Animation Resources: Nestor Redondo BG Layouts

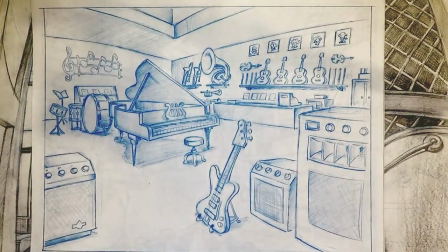I'm hoping you can see the details in this. Music store now.
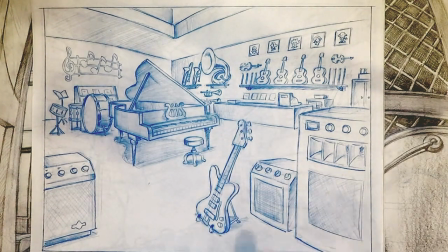Piano, amplifiers, electric guitars, tubas, drum sets.
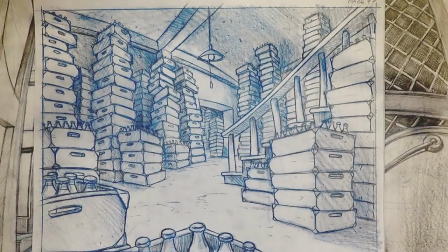You know that it's a music department. This is a cellar full of Coca-Cola.
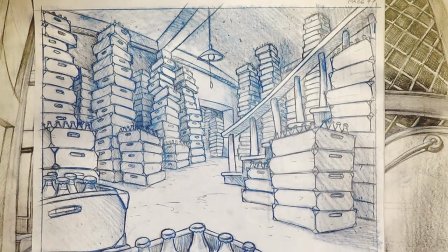You know, you could be called upon to draw anything, and it isn't necessarily an easy thing to draw. This is not an easy thing to have to figure out how to stage, but he's done it brilliantly.
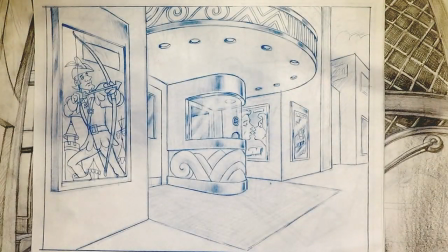Now he's outside of a movie theater with a Robin Hood movie,
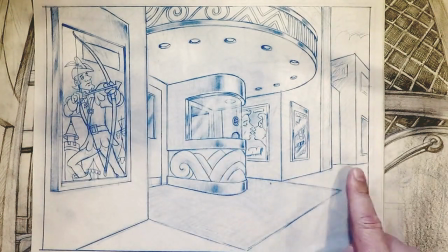and there's the ticket booth and the other posters going off into the distance with light
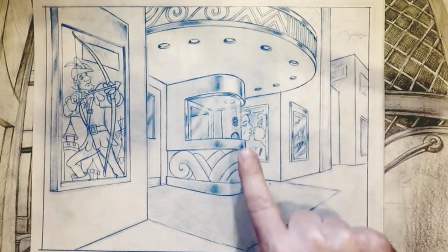reflections across the glass and kind of an Art Deco sort of a design of the marquee.
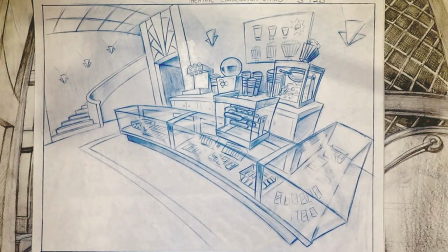There's the concession stand at the theater. So he's never designing one thing. He's designing an entire building if he goes to design, because the characters are moving through an environment, and he needs to find the essence of each element within that environment.
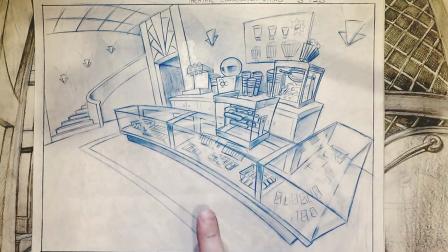So this is the concession stand with the popcorn machine and the candy counter and the hot dogs in those heating
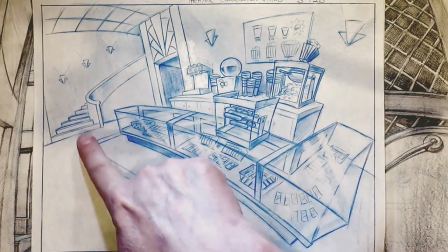glass aquarium heating things. I don't even know what you call that. There's the steps going up to the balcony.
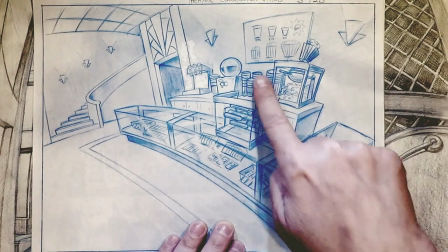There's the entrance to the orchestra section. The prices of the sizes of the popcorn.
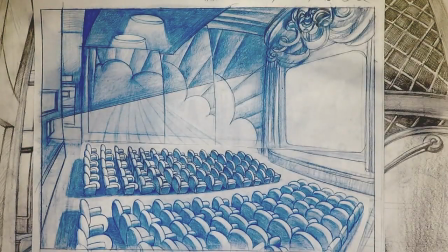Great observation again. Interior theater with seats.
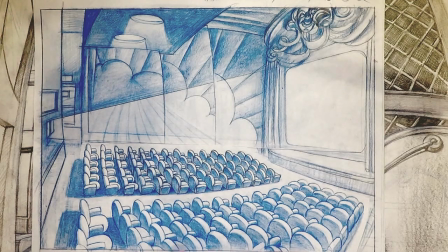Now that's the sort of thing that no one wants to have to draw, and he's done it beautifully. He's done it not symmetrically, not mechanically. Every one of these seats is a little bit different shape.
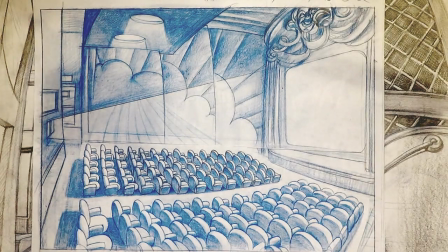The way they are when, you know, they've been there for about 10 or 15 years, and you know, kids have jumped up and down on them a little bit.
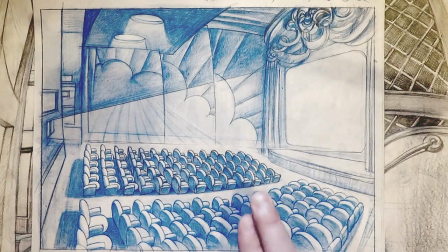The screen, the proscenium, the lighting, everything, the projection booth,
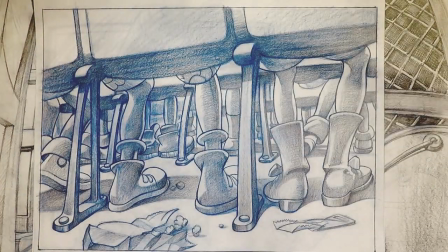everything is all in the shot. Now he's down on Bogus level,
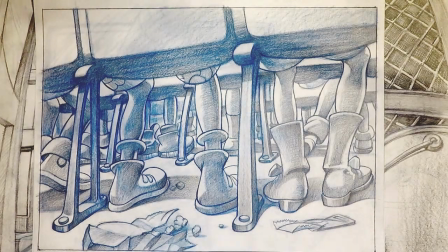underneath the seats, you know, and Bogus is probably running around eating the popcorn and, you know, that they've dropped on the floor. But look again at the, you know, the just gorgeous rendering on the kids' feet in the
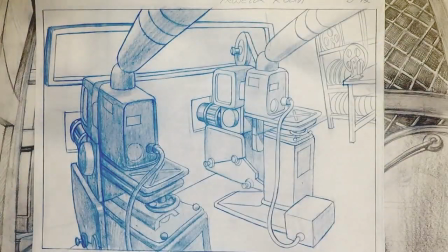Saturday matinee. The projection booth.
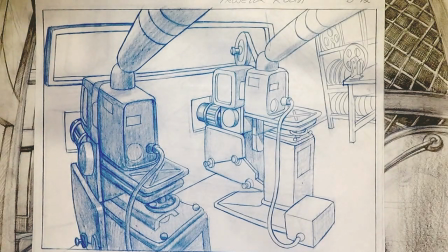Now, most people have not even been in a projection booth, but he's called upon to not only
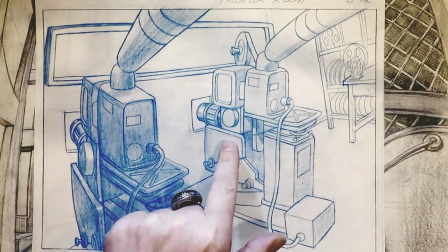know the basics of what a projection booth looks like, but to be able to render a machine that actually functions.
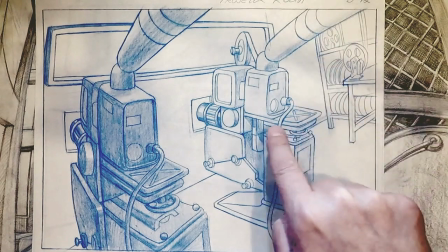You know, you've got the exhaust here. This is a carbon arc projector.
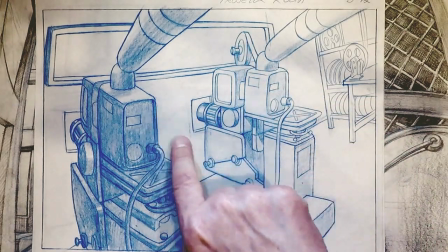The film going in, the lens, the opening into the theater, the rewinds over here, and
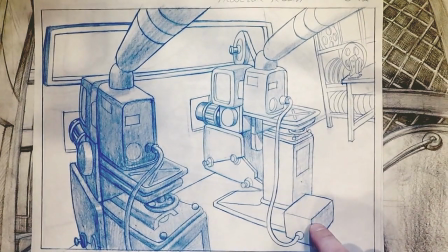what is that?
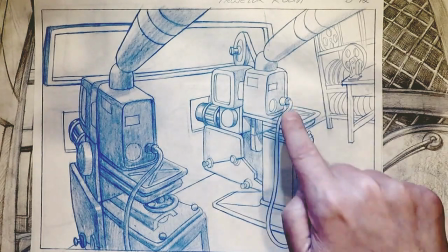That's the power converter that puts the energy into the thing.
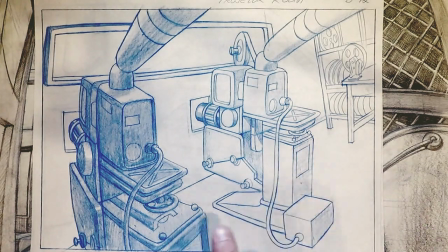I don't even know that much about it myself, but I can look at this and know that he knows exactly not only what a projector looks like,
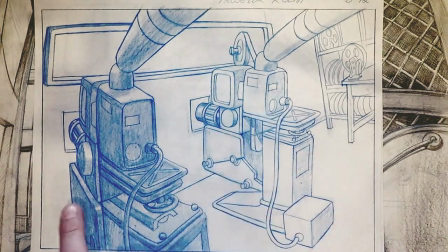but how it works, because this is all functional, you can tell.
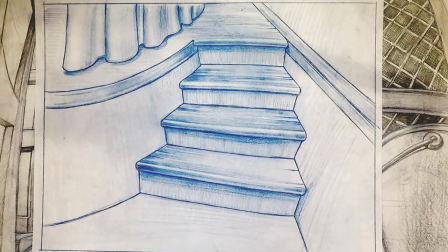Now, even if you're drawing something very simple like steps going up to a stage, he's doing it at a degree of detail that suits the animation. So he's got some texture into there.
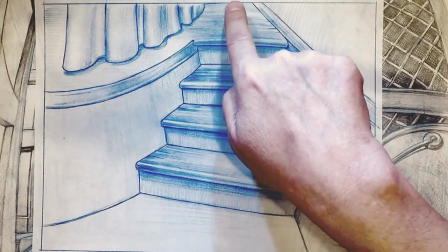He's shown how the boards have cracks in them. He's showing the texture going off in perspective, the
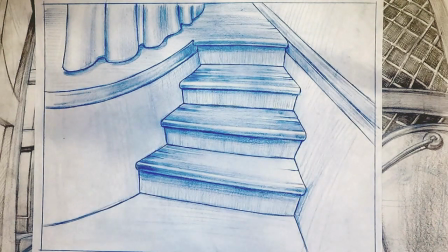curtains and a little bit of the edge of the stage, so that you can feel what it is that you're going into.
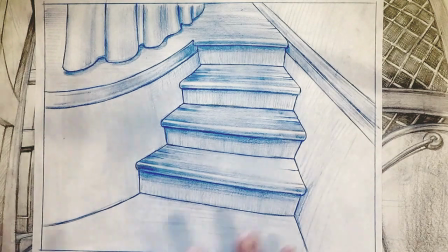Even simple backgrounds like this, he's done very well to get the essence of the idea of what he's trying to do across.
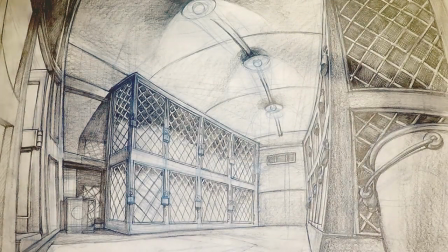Now here's inside of a dog kennel, or a pound.
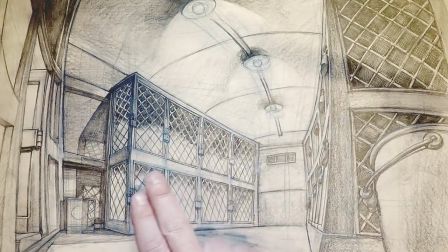He's made it look industrial and kind of sad, and you can picture the dogs in the cages being very sad.
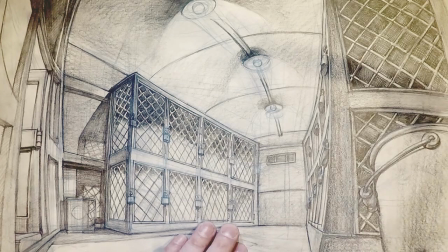There's a mood to it, almost like a prison.
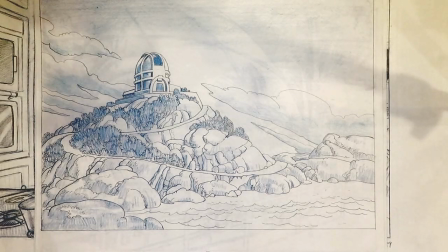An observatory. Again, he's designing any kind of building you want.
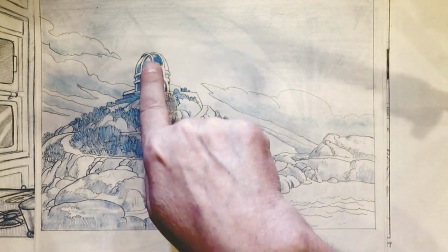He's taken Mount Wilson Observatory and made it Art Deco with
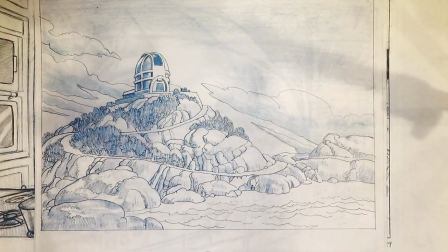big glass walls that they didn't actually have in Mount Wilson Observatory, but there they are in his.
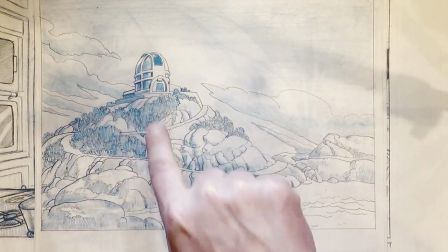And he's given a road that a car can go up, and you can track the car as it goes up to so if the camera is panning like this and reveal.
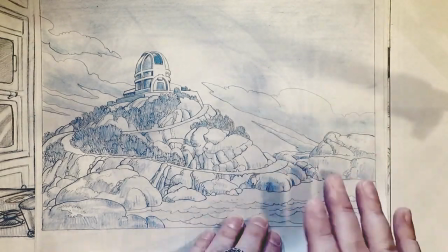So you don't have to do this all in one shot. It's beautiful as one shot, but it could be a traveling shot as well.
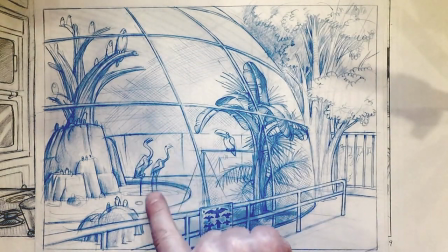Here's a bird exhibit at a zoo. Look at how gorgeous the drawings of those flamingos are.
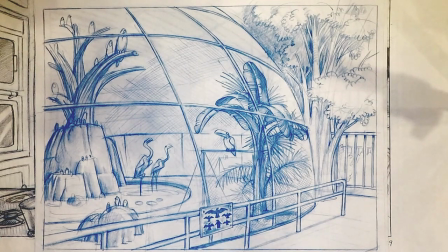And there's a toucan, and we've got a sign here that shows what, how to tell what kind of bird is. The one at the bottom is a penguin, which I guess there's penguins in here. I don't know why they would have penguins and flamingos in the same thing, but and the foliage again,
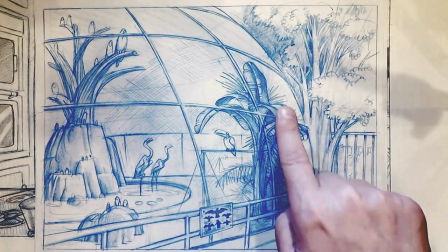and the light texture of the screen over the aviary, just absolutely perfect.
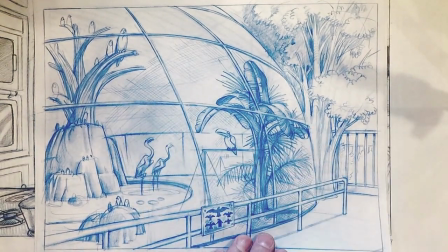Everything reads really super clear, and the negative spaces and everything, and the curve on this.
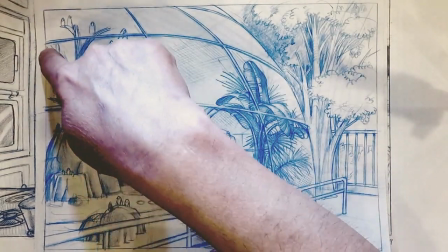Now there probably would have been another one of these, considering the spacing of this.
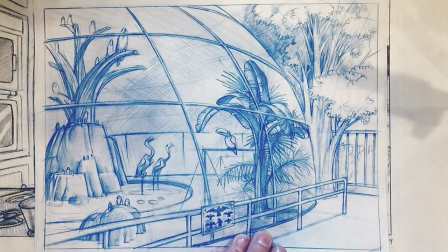There should have been one right here in perspective, but he's left it off because he wants to keep this little tableau in the corner clear.
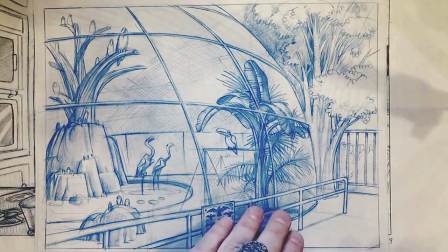So he's cheating stuff, but he's doing it for a visual reason. There's the monkey cage.
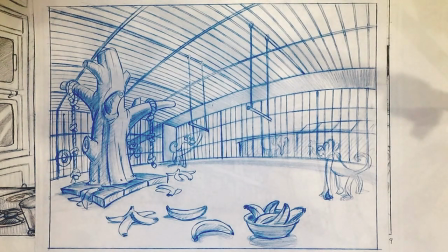Everybody loves a monkey cage.
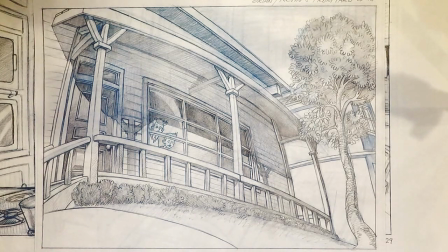Look at that gorgeous perspective. Look at that. Upshot curves, no straight lines.
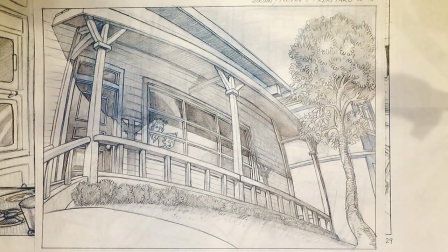We can feel the people inside the window looking out, the door, the textures.
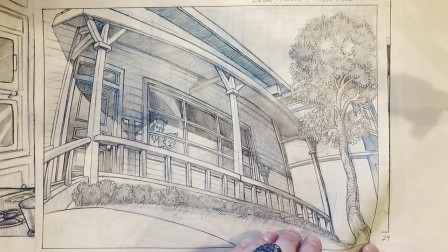That is a really, really nice background layout.
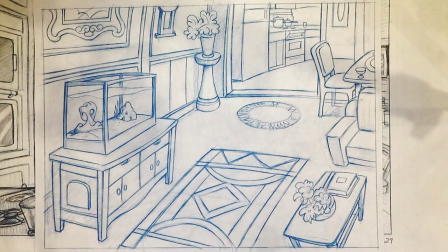Now we're in the living room. Again, this is bogus, so it's a little more cartoony than Widget, the previous one.
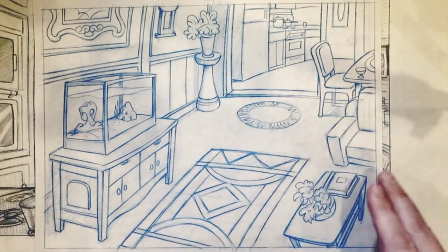But we've got an aquarium and chairs and tables and that sort of thing.
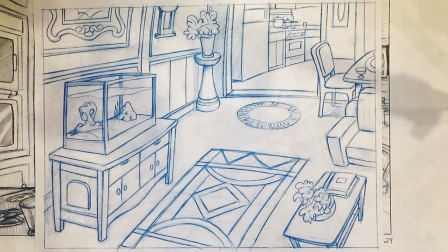Now, when you're called upon in a cartoon to design things like a house,
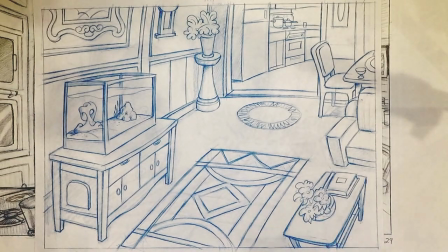you may end up designing parts of that house that you could never see yourself. Like, for instance, here is the inside of the aquarium.
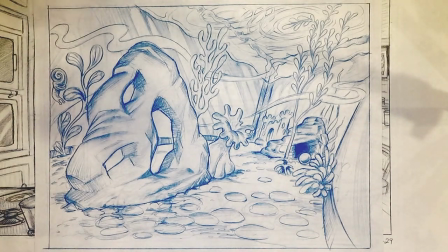If you were a fish, this is what the inside of the aquarium in that living room would look like.
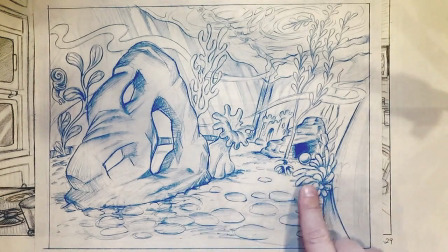So we have perspective going back into a little cave and a little castle,
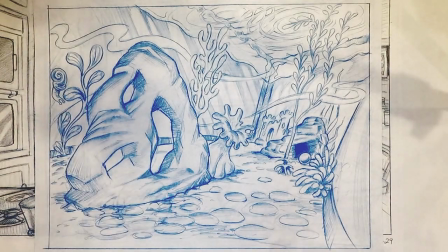and some rocks and snails, some plants in the water dappling on the surface.
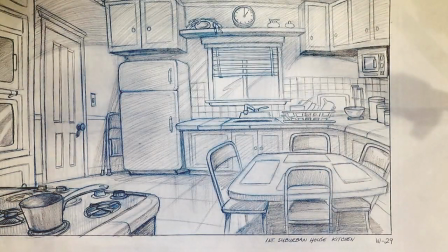And he does it perfect. Now, one of the bread and butter stock backgrounds that everybody who's done background layout has been called upon to do at one point or another is a kitchen.
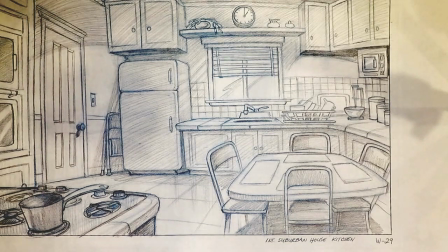For some reason, kitchens figure very prominently in cartoons. This one is a great one. Usually you see kitchens that are like
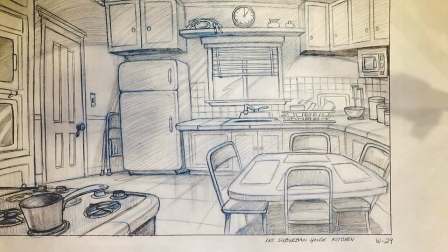big open football fields with counters around the sides and tables way far away from the counters, and everything kind of in a straight line. Here he's wrapped it around the table so that
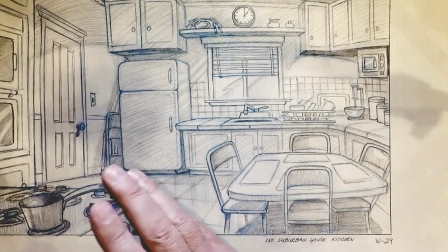and he's got the stove over here. So picture characters inhabiting this.
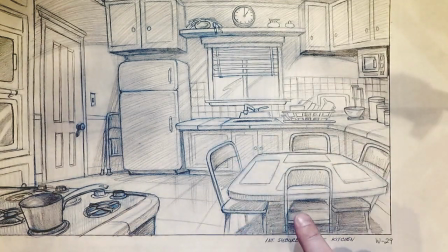The family is sitting at the chairs.
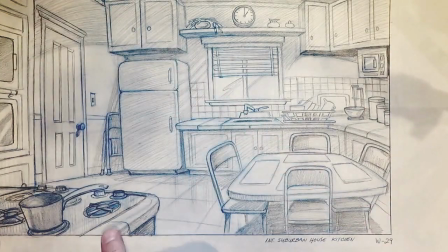The mom or whoever is doing the cooking is standing here at the stove facing the camera.
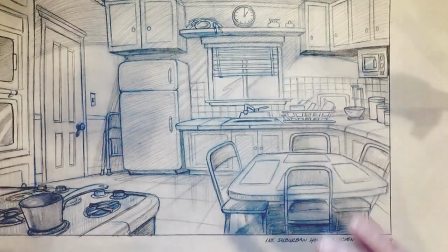They're all sitting over here. That immediately gives a really nice layout of how the characters interact with it.